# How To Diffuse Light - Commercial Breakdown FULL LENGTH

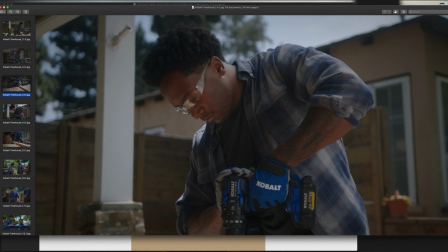[8:19]
And you know, the other way to do it is, if you had the budget, is like, say if we go back to the wide, right,
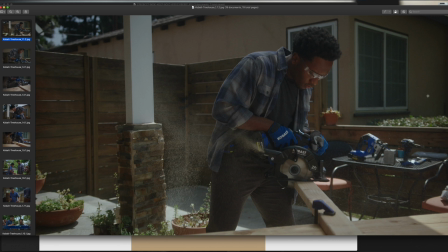[8:26]
if you had like if you had like 2 or 3 6Ks or an 18K, anything with a lot of punch, then you could, you know, punch that through say you're 12 by 12 of ultra bounce, right, and be able to get a lot of level.
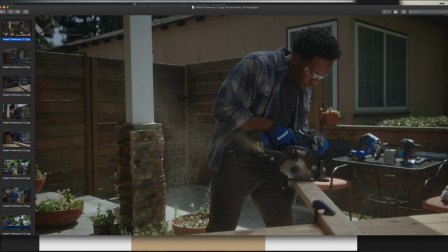[8:42]
But we didn't have anything that powerful on the day, so you have to go with bounce light, right?
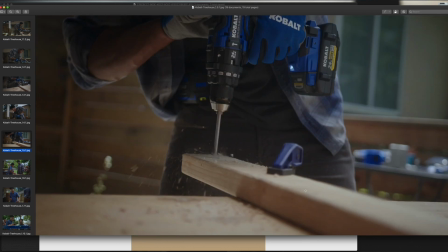[8:47]
Let's move on. Again, just another close-up of the action of the tools in action, right? So shot's okay. Again, I wish I could have had just a little bit more level, but you know, nitpicking stuff.
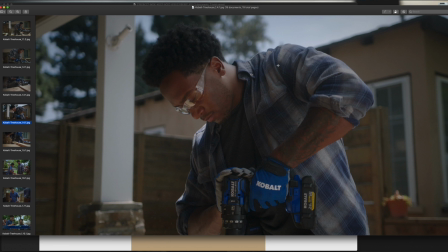[8:58]
Again, this shot's okay because at least we have a nice little like diffused backlight on him. Again, I wish I had something just to kind of edge him out, because it's nice and soft light, but it doesn't really like stand out as far as like what you need to look at. Okay, let's go into our overhead coverage now.
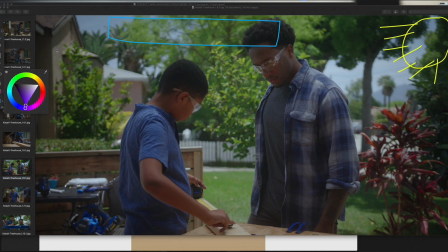[9:16]
Now, pretty much the sun is, let me do this. Let me reset everything. Now our sun is really like, again, we're still trying to just like, you know, chase stuff, right? But now our sun is pretty much in this, that is horrible. That is really horrible.
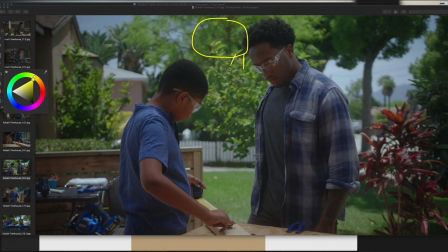[9:34]
Our sun is pretty much here, right? And is beating down on our town here, right? And I will say one thing that can help save you is a polarizer. I use the polarizer throughout the entire day, just to be able to, again, if I want to make the sky richer, or if I want to take down the sky and make this,
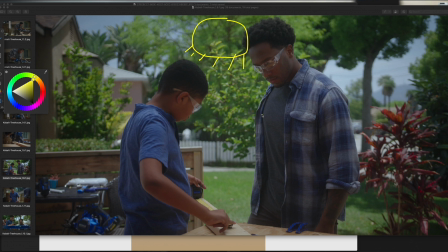[9:52]
as far as the level of exposure goes, the most important thing, a polarizer helps out a ton, right? So we had a TIFF and polarizer helping us on the day. But so sun's beating down. Now what we have is we still have our 8x8s of grid
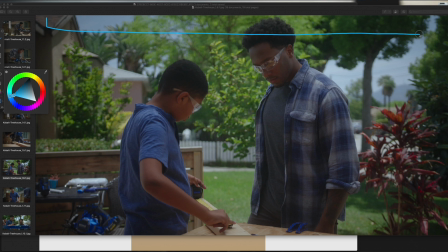[10:09]
cloth just overhead, and actually it wasn't like directly parallel. It was more like at an angle here, right here and here. And the reason being just because if we had it parallel to the talent, it wasn't covering it in a way where
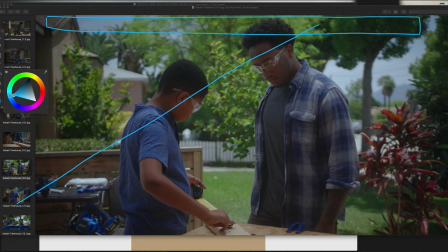[10:29]
like the wood was also part of the wood wasn't covered, part of the shoulder wasn't covered, so it was kind of like it just didn't look right, when you had like hard light here and then soft light. So we had to angle it in a diagonal fashion to be able to create like even exposure, right?
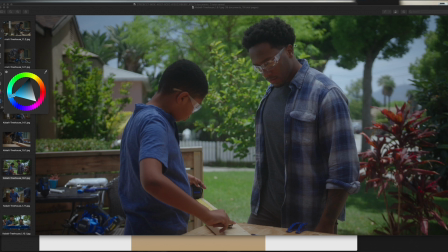[10:49]
And I mean, it's an okay shot, as you can see, it's fairly diffused, but you can see that they're kind of like sitting underneath like shade out of nowhere. So that's kind of like the fakeness of it. We are shooting on the Sigma 18 and 35 T2, right?
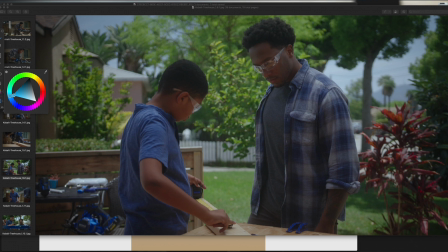[11:02]
So we're able to at least use shallow depth of field to our advantage to be able to say, okay, look here and not look at the entire frame. But nice color contrast, between the green and the red. I remember the red, if I can point it out, this red plant here,
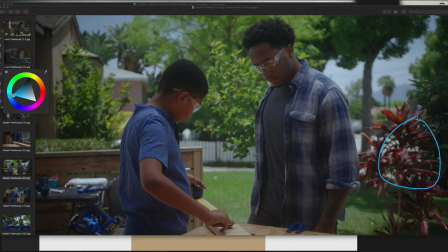[11:19]
this is sort of the thing when it comes to conversations with producers and agency that are there on the day. We had like the entire fucking agency was there. There's like 30 people there from the agency. I don't know why. But it was one of those things where, you
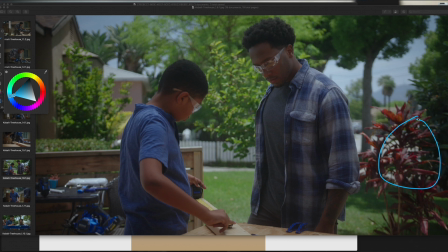[11:34]
have too many cooks in the kitchen, right? The director's there trying to direct the talent and tell a story with the storyboards. And then the producer is there and again, everyone has their own opinion, right? And the producer said, hey, is there any way we can frame this thing so that way we don't get this red plant here because it looks too much like Arizona?
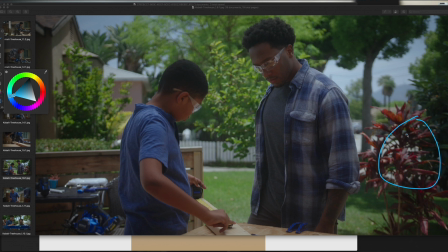[11:52]
I'm like, stupidest fucking thing I ever heard. But again, you hear this stuff all the time when it comes to commercial, right? So there's no way, unless we choose to shoot this way, right?
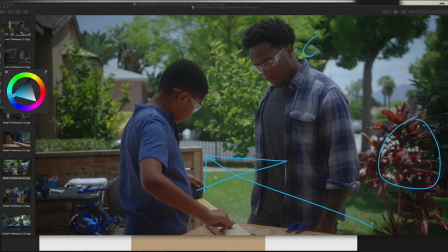[12:08]
But now if you choose to shoot this way, only he gets backlight. If I can do this, right? If we point the camera this way, then only whoever's on the right side is getting backlight, right? And this person would be getting all like front light. We don't want that, right?
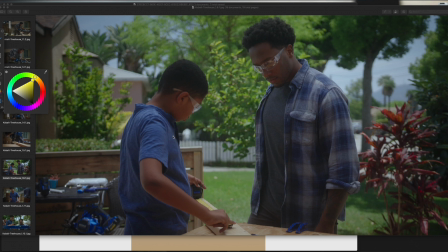[12:26]
So after much deliberation and just communication, I told the producer and we had two producers. So I told the producer from the agency and said, hey, this is honestly going to be our best angle for success.
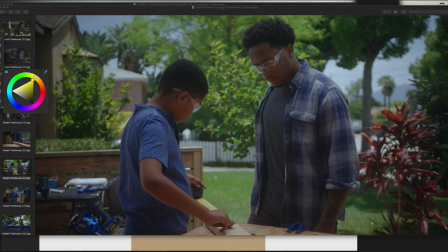[12:44]
Are you okay if we just leave this here because it's such a small part of the frame, like no one's going to look at it. This is like a 30-second ad. No one's going to be looking at anything here. So luckily, the producer said, okay, that makes sense.
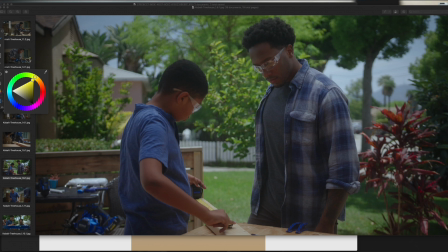[12:57]
So anyways, this is the setup that we have, right? Same thing where we have our overhead, our 8x8 of grid cloth overhead. And then I want to say behind camera, right?
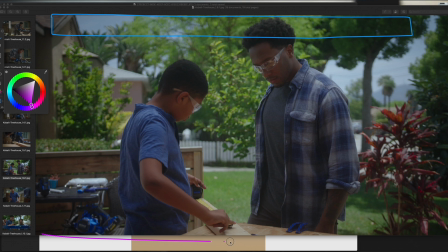[13:11]
So behind camera is where we have all of our like floppies and all of our neg, just trying to create shape, right? If you're in a situation where there's just too much room tone and you can't kill it out, the best thing is, again, if you can create one side of neg, great.
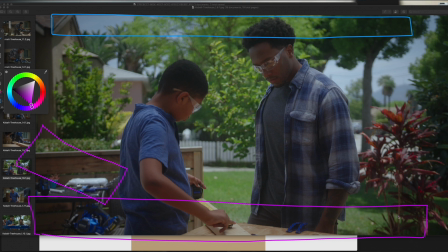[13:30]
But if not, I would choose to create the neg behind you, right, behind camera, so at least there isn't light bouncing back towards the direction that the camera is looking. So a little tip there. But yeah, we had just flags everywhere, and again, our 8x8 neg behind.
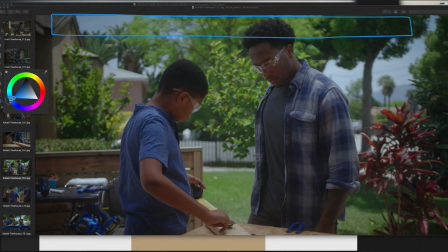[13:48]
So how do you create shape, right? This is where we bring in the rest of our ultra balances, right? So ultra balance 4x4, 4x8, right? Another 4x8, just trying to create some shape back in here.
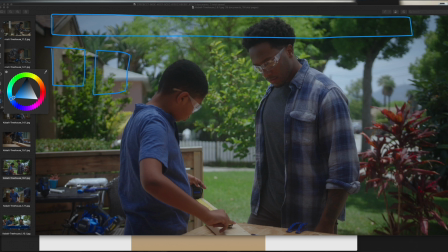[14:01]
And then, there is light coming here, so we just let that be our, quote unquote, edge light, right? And I mean, that's pretty much the whole setup, right? Maybe when we go in here, you can see, right?
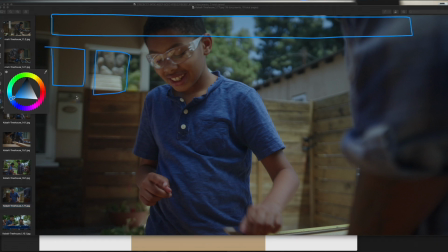[14:13]
Again, we're using his body to block out our bounces, because now since we're shooting at a different angle, now we have our, again, 4x8 of ultra bounce, and we're using his body to cover all that stuff,
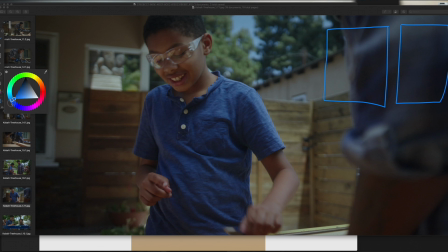[14:27]
so that way we can at least get a key side, and then we can have our again, our shadow side, right? And again, neg along this side here, 8x8 plus another 4x8, just to create shape. Our 8x8 of grid cloth overhead is helping to
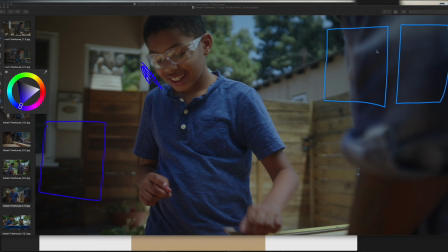[14:46]
kill out a lot of the sunlight that would have just been beating down on this entire setup. All right, so I think you guys kind of get the point, right? Is Is anything else in here?
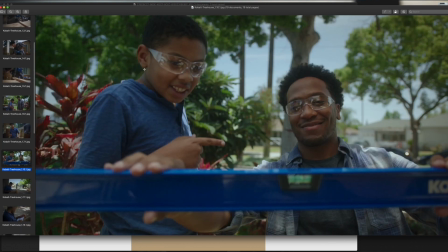[14:57]
No, same shot. Again, same shot, right? Again, this thing, now the sun's creeping overhead. You can see it's hitting the houses in the back. So again, most important part about, day exteriors where you have to shoot according to the sun is
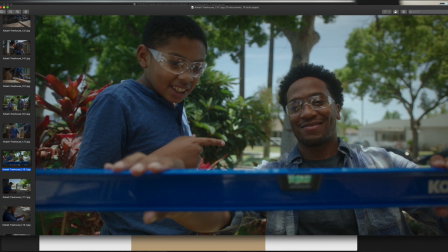[15:13]
choose your key side, choose your shadow side, and then from there, hopefully you have enough either lighting fixtures, that could be bounces, that could be reflectors, that could be mirrors, have your neg, have your foppies on standby to be able to create shape to tell the audience where you're looking at, right?
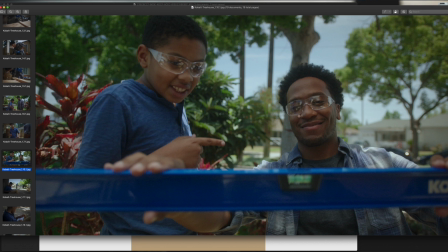[15:30]
And again, I did an okay job with this based upon what we had, based upon the time of day that we were shooting. And you kind of just use little tricks here and there, like the polarizer, right, to kind of be able to say, hey, look in this direction, okay?
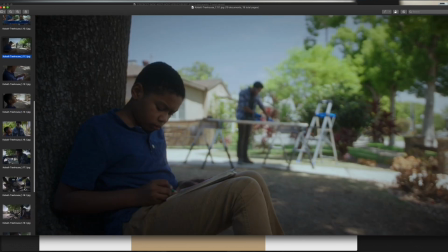[15:45]
And then we move on. Now this I wanted to shoot later on in the day because you can clearly see that the sun is just, it's just beating down, right?
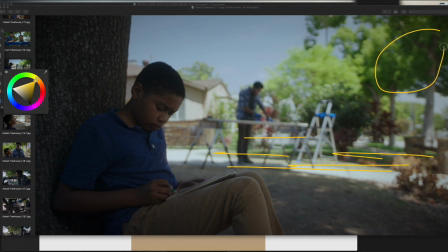[15:57]
It's just beating down this way, right? We're pretty much in full like side light, right? And I wanted to shoot this later on in the day, but we were running so behind with the agency asking, hey, can we get this extra angle?
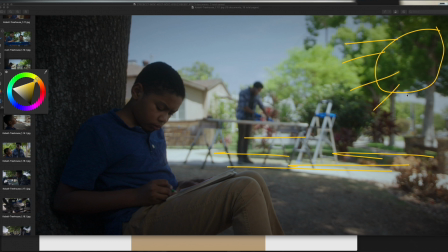[16:11]
Can we get this extra angle, right? And 10 extra angles adds up to a lot of time, right? Not necessarily time wasted. It just adds up to a lot of extra time that you now need to just kind of come up with, right? So now we are in full sun mode, right?